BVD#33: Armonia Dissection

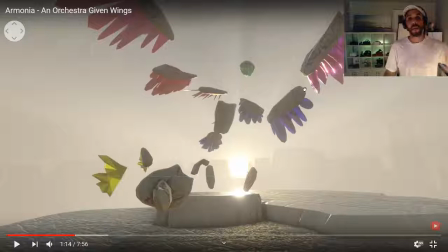So that's where the interaction side of the animation is heading, but ultimately it was also very important just because I had so many little pieces going on, since all of these pieces break down to more pieces and more pieces, I needed some kind of contained,
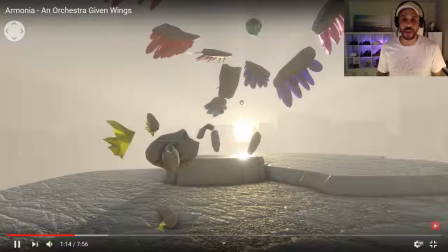scripted way of dealing with the animation sometimes that floating from that circle in the sky to forming the bird is is one of those
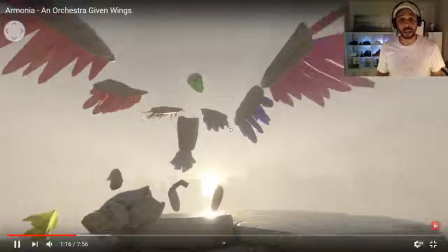examples um and and you'll see some later on now
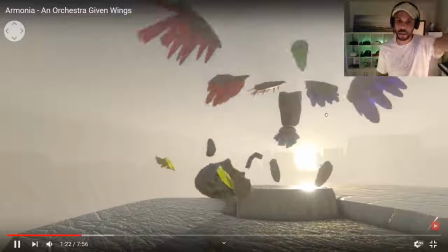i had a lot of fun dealing with the the volumetric lighting in this
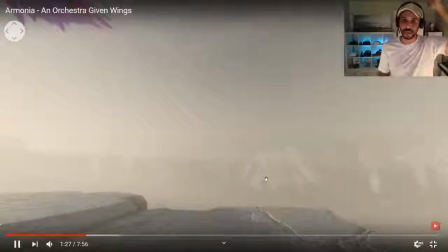like i mean animation is something entirely different than it used to be like you can see i just knocked him off the side of the cliff
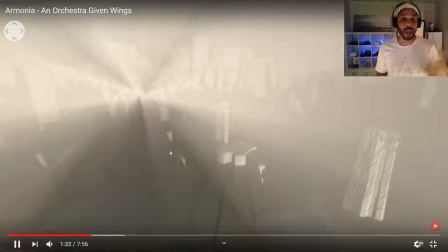but here this is one of my favorite things what I like to do I also wanted to create a piece that allowed you to look around without
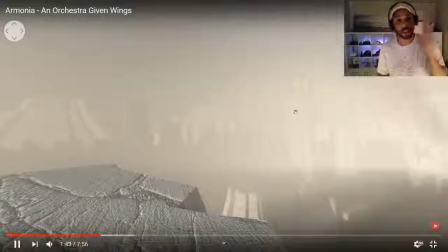being penalized like and that's hard to do because when you're telling a story uh
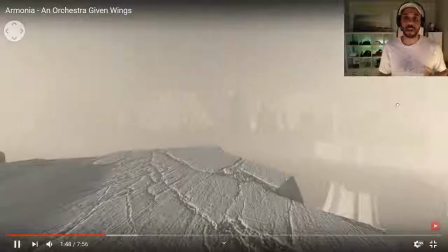you often especially when it's not an interactive story it's not based on any agency
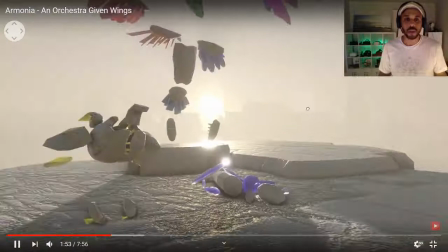I uh you you need time to be able to explore and I wanted to create a place that like you knew where the focus
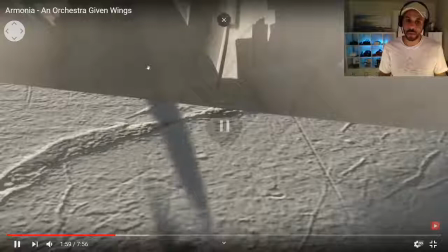was, but there are things that you might be able to enjoy if you like to look around.
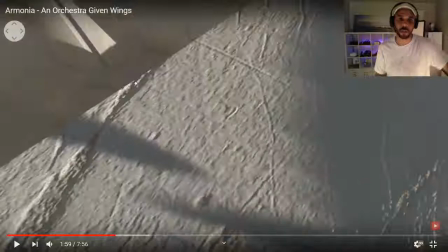For me, I loved this shadow play,
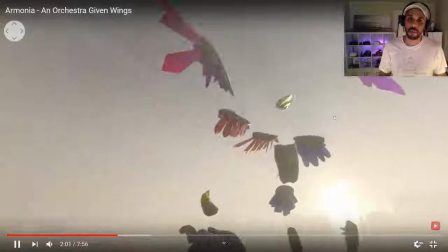being able to have the shadow of this bird kind of get cast
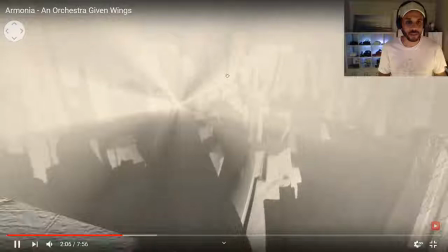out into the canyon and get to see it kind of dance and play through that space.
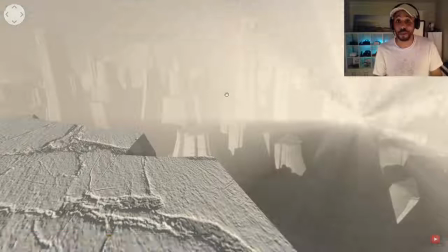Just because, you know, we're telling, it's spatial storytelling. And for me as a kid,
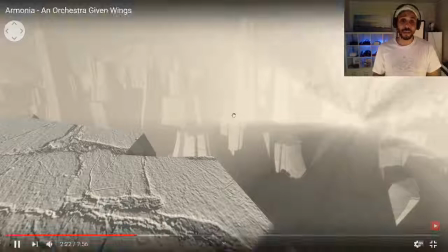that kid who's on the baseball field watching planes and flowers instead of paying attention to the balls that were being hit my way, this is right up my alley.
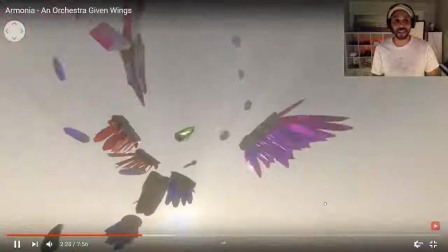This isn't for everybody. This is kind of a slower piece. Obviously, like I said, it's more abstract.
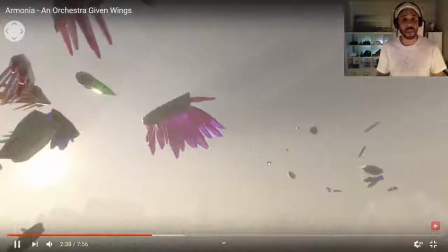But what I also was playing with the idea of, since it's built on a classical structure, classical music structure,
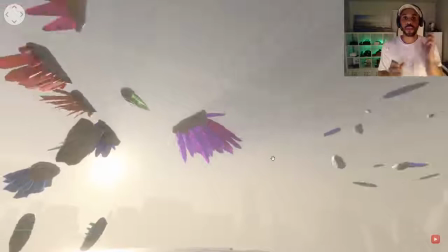that if we spatialized the instruments,
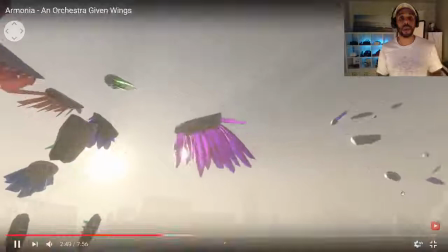that you would get a sense of the dramatic shifts as they were happening,
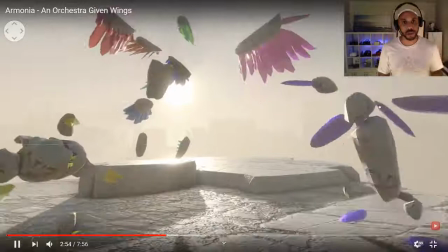even if you weren't paying attention to the direct objects. If you were just kind of flowing with the emotional side of the piece, you would get a sense of what was happening.
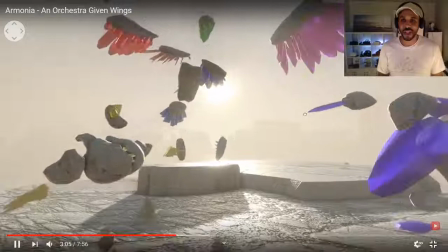And I was, you know, it's not perfect, but it does what it does.
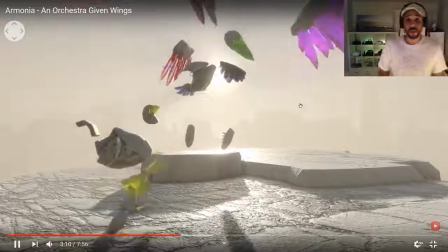Ultimately, I really have to thank chapter four,
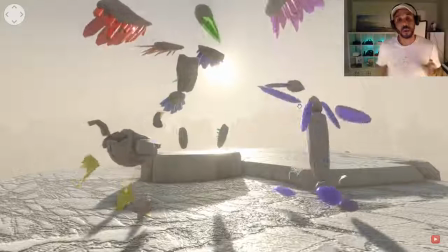they're the ones who are responsible for doing the audio design for this.
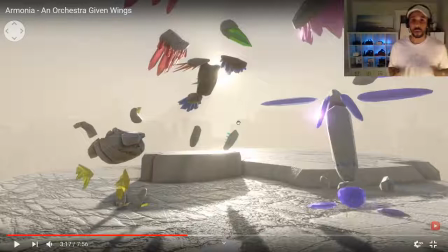So I should explain here a little bit. I wrote the entire piano concerto on this phone and this keyboard that you can kind of see, like the corner of, right?
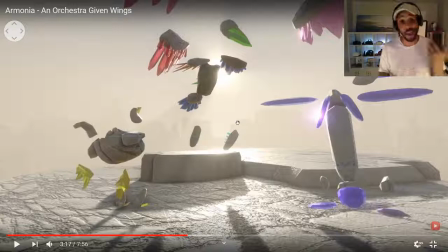So it was entirely written and designed in MIDI on GarageBand actually on the iPhone and then I exported those elements the MIDI files or the GarageBand elements out to Dan Coletta a good friend of mine who
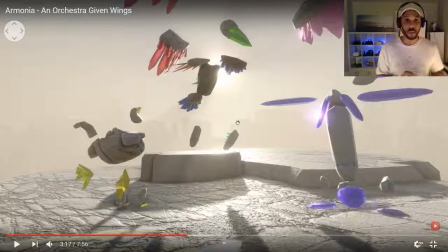actually went through and did the engineering for the pieces the only thing that we didn't do MIDI was was a flute so there's a flute that comes on later in you just can't get a good flute sound when you're dealing with digital stuff.
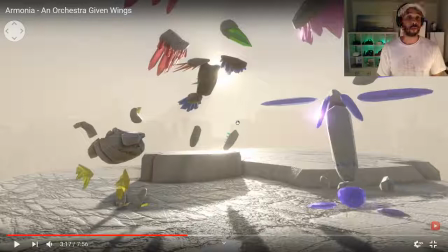Like, it's just like the quality, the air quality, just you can't get that digitally yet. So we got a flautist. He recorded a flute and a piccolo for us.
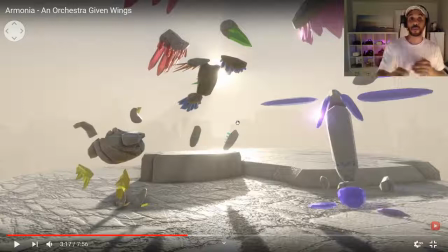And Dan kind of went through and engineered the entire thing and then re-exported the entire project into the 12 pieces, made sure everything was aligned. He fixed some of the MIDI moments and stuff like that. and that returned that to me.